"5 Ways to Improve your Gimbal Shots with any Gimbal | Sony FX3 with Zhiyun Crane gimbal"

Hi guys, welcome back. This is Sean from Play by Pause and today we're going to talk about gimbal. Today we have a different setup because now I'm located at Camara Highlands, a famous tea plantation in Malaysia.
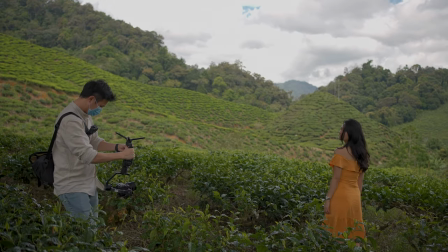(0:46)
And today's topic, we're going to focus on ways to improve your gimbal shots with any gimbal.
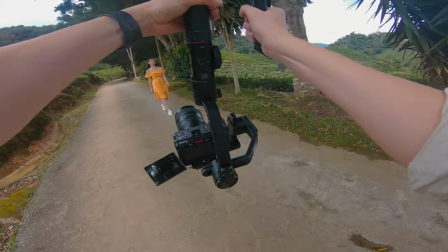(0:51)
So something you keep in mind, all tips given are applicable on any gimbals, even the old gimbal like what I'm using right now on the Zincrane 2.
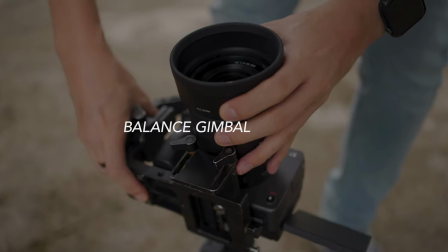(0:59)
So let's jump right into the first tip. First thing first, balance your gimbal before start emily filming. I understand that you might be very excited when you first got your gimbal, can't wait to go out and get some amazing moving shots.
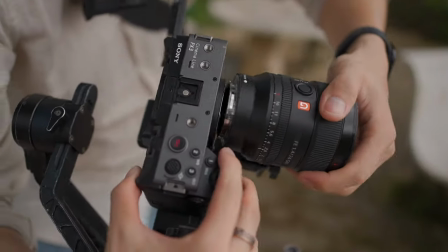(1:10)
But to keep your shooting sessions smooth, you should always prepare yourself. For example, balance your gimbal properly. And good things about balancing a gimbal is that you can really fully utilize its full potential without damaging the gimbal's motors. And of course, sometimes you can fix those micro weird wobbliness if you're using a gimbal.
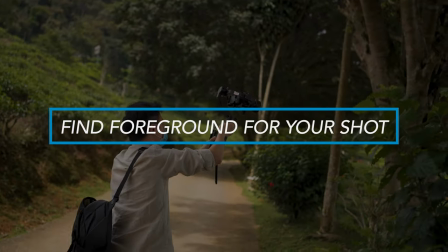(1:30)
Second, find a foreground. This is one of the most common beginner mistakes when you're using a gimbal.
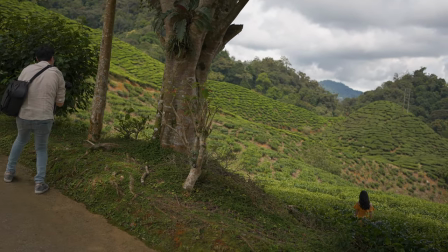(1:35)
To me, what makes a gimbal shot look so cinematic is the feeling of movement. In order to create this kind of feeling of movement, you can either go with a very fast movement,
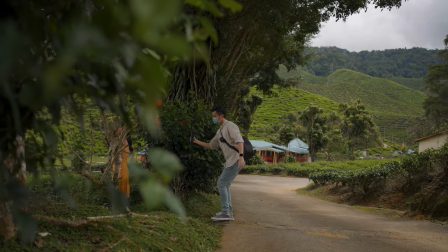(1:45)
for example, a fast push in or fast pull out, or you can simply just put a foreground in your frame.
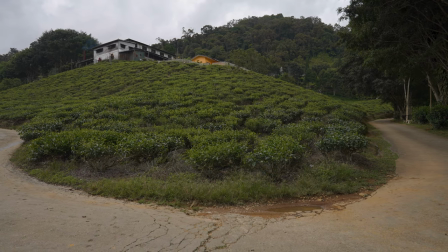(1:51)
For example, here we have a lateral move on a tee farm. You can feel some slight movement, but nothing much going on.
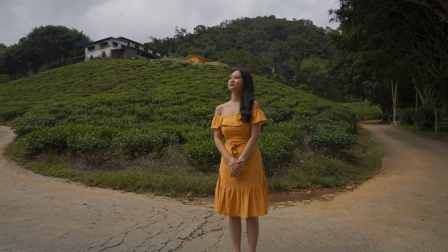(1:56)
But when you have subject in the frame, it completely changes the feel of it. you can feel much more camera movement in the frame. I understand that there's a lot of gimbal lover like to use a wider angle focal length for the gimbal shots because in general it looks good and it's easier. But to improve your gimbal shot, you should always use a longer focal length such as 50, 85, 135.
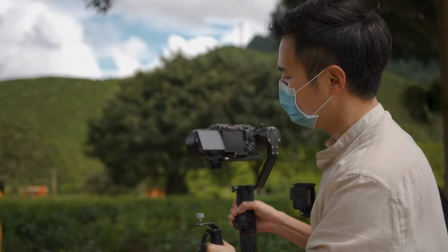(2:22)
The things that I like about longer lens is you can create a more cinematic movement.
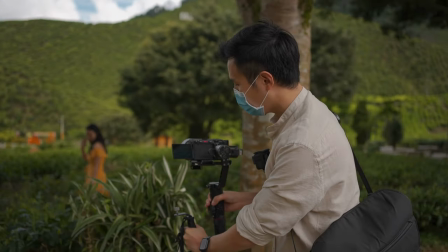(2:28)
You can really create some compressions for shots you can really reduce the distance between the background and the subjects which I really love a lot.
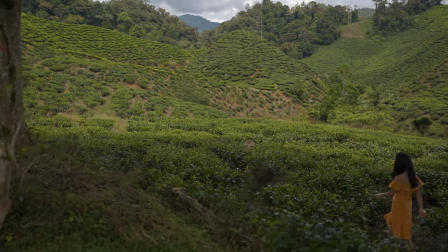(2:36)
For example, we have Joe walking across the tea farm. As we push to the left, we reveal Joe and the environment from the bushes. So it somehow create two scenes in one shot.
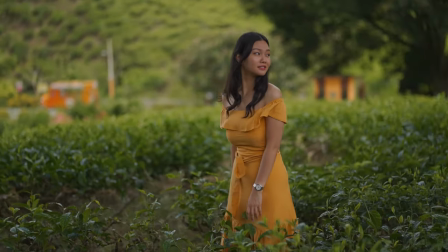(2:49)
Another advantage of using a longer lens is you can create depth of field in your shots.
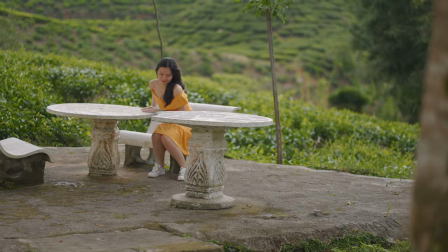(2:54)
You can really throw the background out of focus. So you shouldn't find an excuse not using a longer lens honestly because nowadays we have a very smaller form factors due to a mirrorless design. We have a lighter, smaller lens. You can easily get a 50 or 85mm for less than 400g.
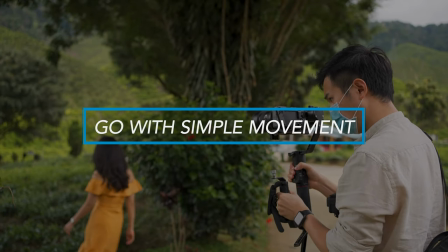(3:12)
Next, go for simple movement instead of hard movement.
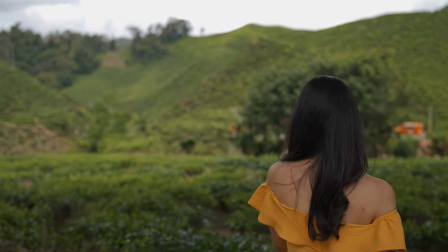(3:16)
Remember to simplify your camera movements because first time I got my gimbals, I was so excited. I was just googling and tried to find some fancy tracking movement for my gimbal but end up it doesn't look that good. Come on, let's face it, it's not as easy to get a very smooth camera gimbal movements.
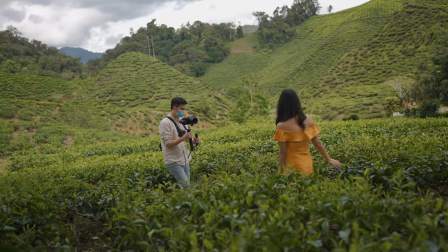(3:33)
So, always keep things simple because a lot of times,
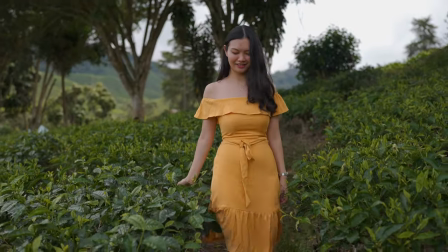(3:38)
a simple camera movement tells a better story and sometimes it creates a more pleasing smooth result by the end of the day.
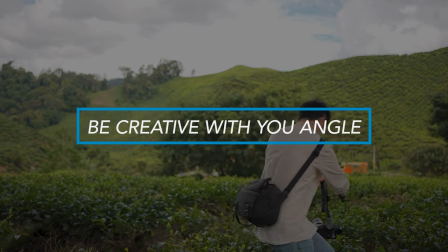(3:46)
Be creative with your shots. The reason why we own a gear is to help you to achieve shots that you are not able to achieve. And this is why a gimbal can be very handy for creative angles. so
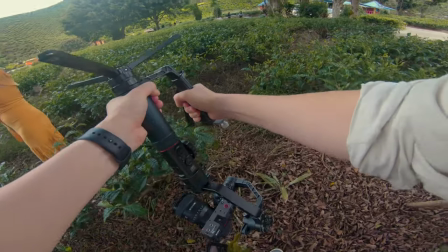(3:58)
one of the creative angles that I really like to use when I'm using a gimbal is the low angles.
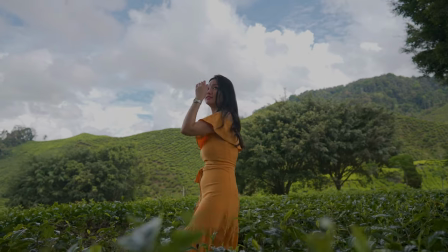(4:03)
The lower angles emphasize more towards the subject and creates a bigger environment which looks very interesting compared to eye levels.
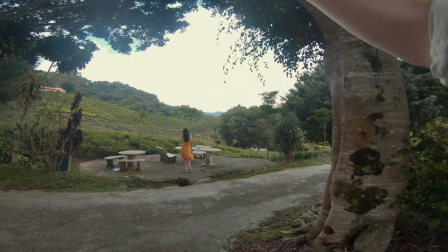(4:14)
Besides that I love to use gimbal for my jib shots.
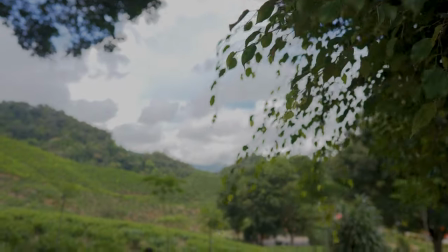(4:16)
This is one of my favorite angles when I'm using a jib shots because it creates an established or intro shot for my frame. There's few ways of achieving a jib shot using a gimbal. So first off, you have to change your gimbal to lock or free modes and then simply just raise
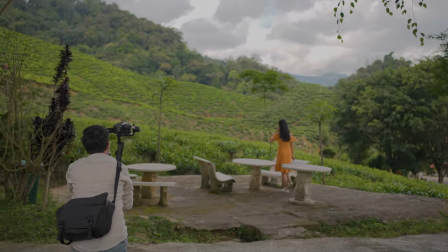(4:33)
your gimbal as high as possible and slowly move down your gimbal while you're moving. So there you have it, 5 easy ways to improve your gimbal shots.